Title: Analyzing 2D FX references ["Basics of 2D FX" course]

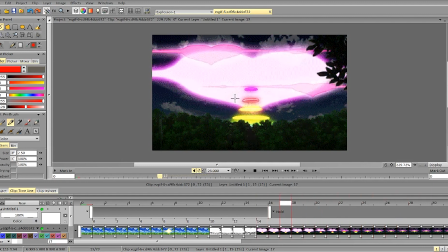(4:10)
So we start slow, fast, slow,
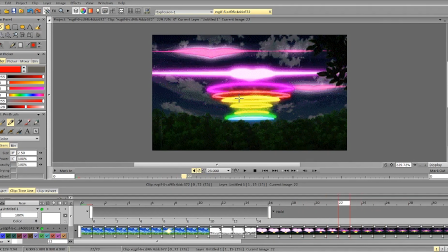(4:16)
and the ring starts slow, faster, fast, slow again.
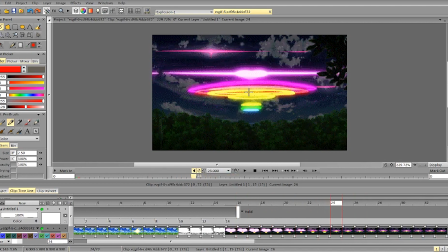(4:26)
That's why we have a nice contrast, because we have a contrast of speed and spacing.
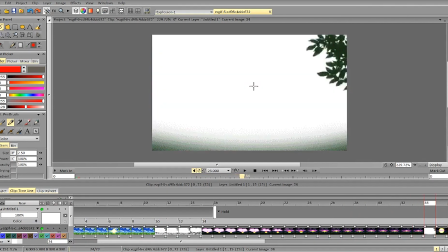(4:32)
Then we have a blink or a flash frame or whatever, and we want to keep the foreground elements.
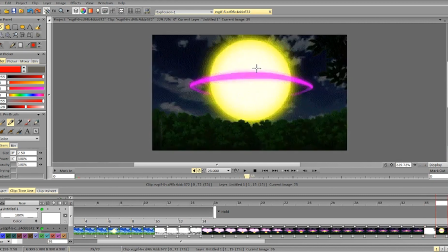(4:41)
Then it concentrates into the ball of energy, and it starts to expand very fast.
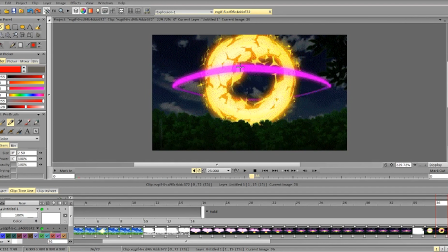(4:49)
Well, it expands very fast in the center, but the rim of it is very slow for a frame, and then it's very fast.
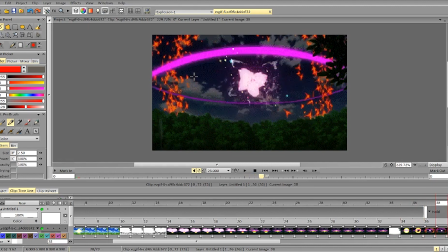(4:59)
Then it slows down again, as you see.
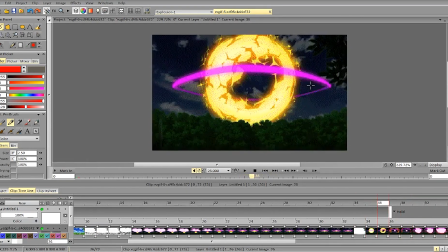(5:06)
And the same thing with the ring. Starts slower, accelerates, slows down. Then we have the same thing in the center. So it starts like this,
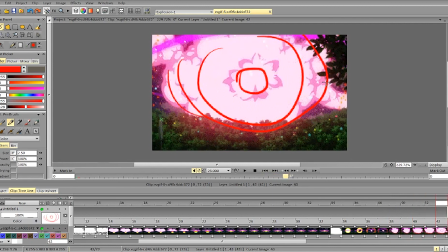(5:17)
very fast acceleration, then it slows down even more, slows down even more, and even more, and even more. But we compensate it by having the masses going from the center quite fast.
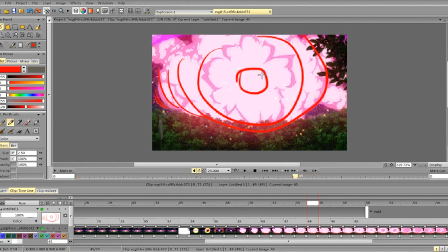(5:33)
So even though the overall mass has stopped or slowed down significantly,
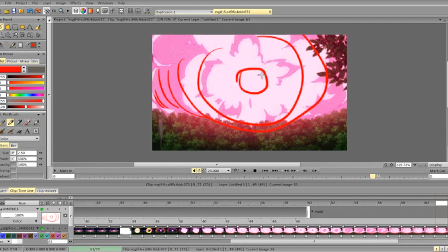(5:41)
the shapes in the center still have a lot of acceleration here. So it's like we have initial explosion, which is this orange sparky thing,
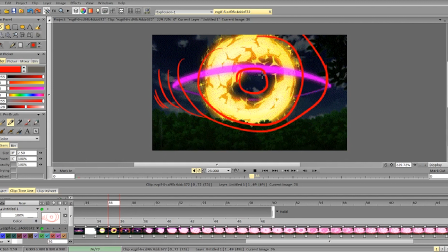(5:53)
and the pink ring. So this is initial explosion, then we have a secondary explosion,
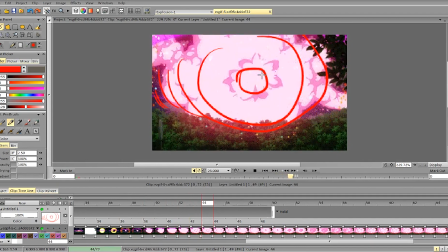(6:03)
it slows down, then we have a third explosion, mass is going from the center here, then we have a fourth explosion, explosion number 4,
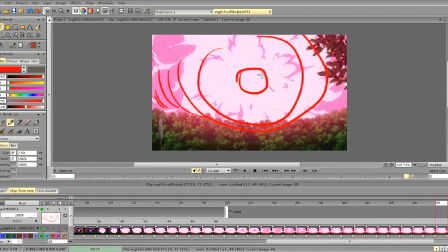(6:13)
which slows down, and then we have a very slow motion, and the fifth one just starting. And then it is further amplified by the shake. So it's a very multi-layered explosion.
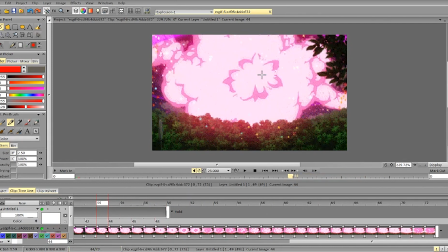(6:31)
We have a lot of layers here.
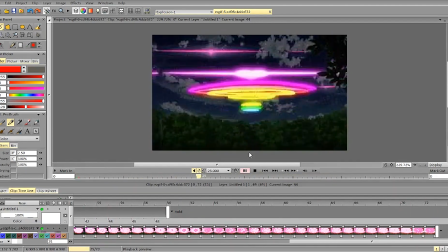(6:34)
And that's why it works so well, because we have so many layers of interesting design and interesting motion.
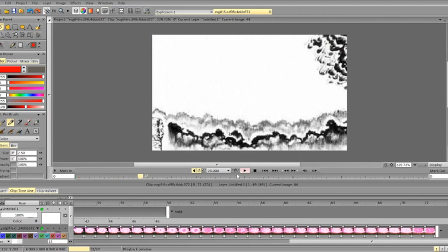(6:41)
And and they always overlap. So everything doesn't happen at the same time.
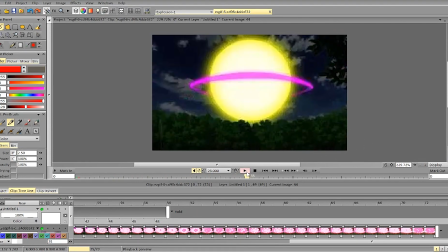(6:48)
We don't get all 5 waves at the same time. They happen one by one, but each wave slightly overlaps the previous one.
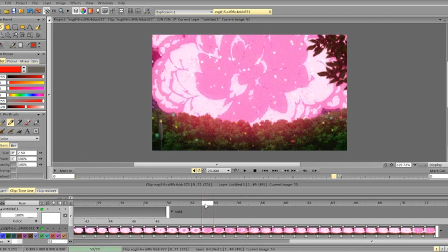(6:57)
So by the time the new wave appears, the new element appears,
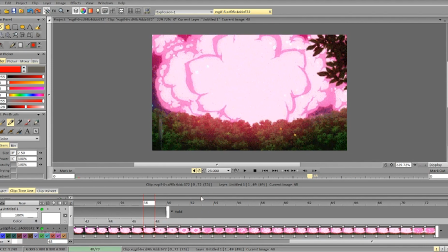(7:02)
previous element is already decelerating, but it hasn't stopped. That's what makes it interesting. Aside from interesting shapes and cool design, yeah.
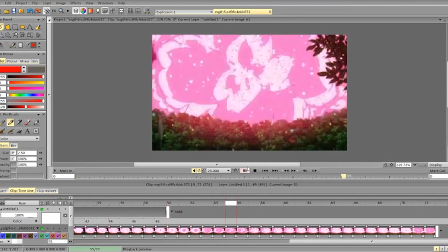(7:17)
So that's why it works so well. So what's the problem here?
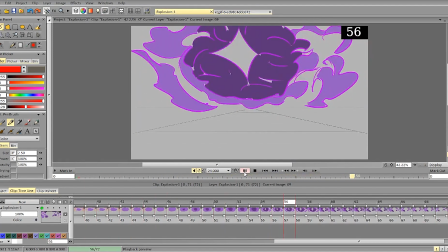(7:24)
What we don't have here? First, we don't have this contrast.
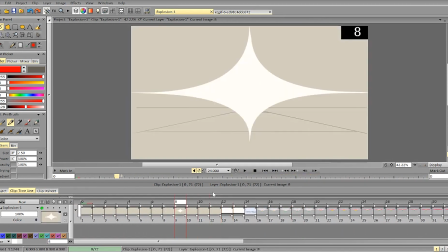(7:28)
So to make these impact frames work, we need an interesting design and a lot of contrast. So we don't have a dark background here, so even white stars don't stand out.
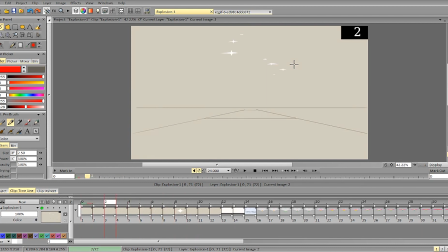(7:44)
The second thing is we don't have interesting forms and the position of the star shapes. If you look at this here, it's on the same line, and they're very similar, and you don't get this nice motion again.
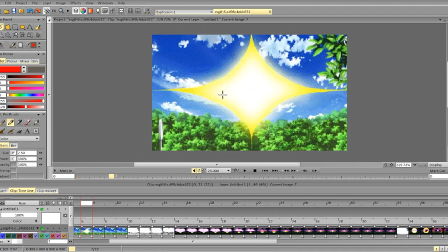(8:02)
It's not very interesting composition, and you don't get this transition where we start like this and we get.
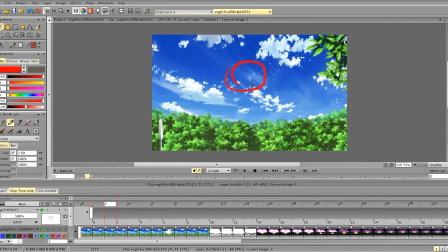(8:11)
So we start like this, more center shape, then we expand it.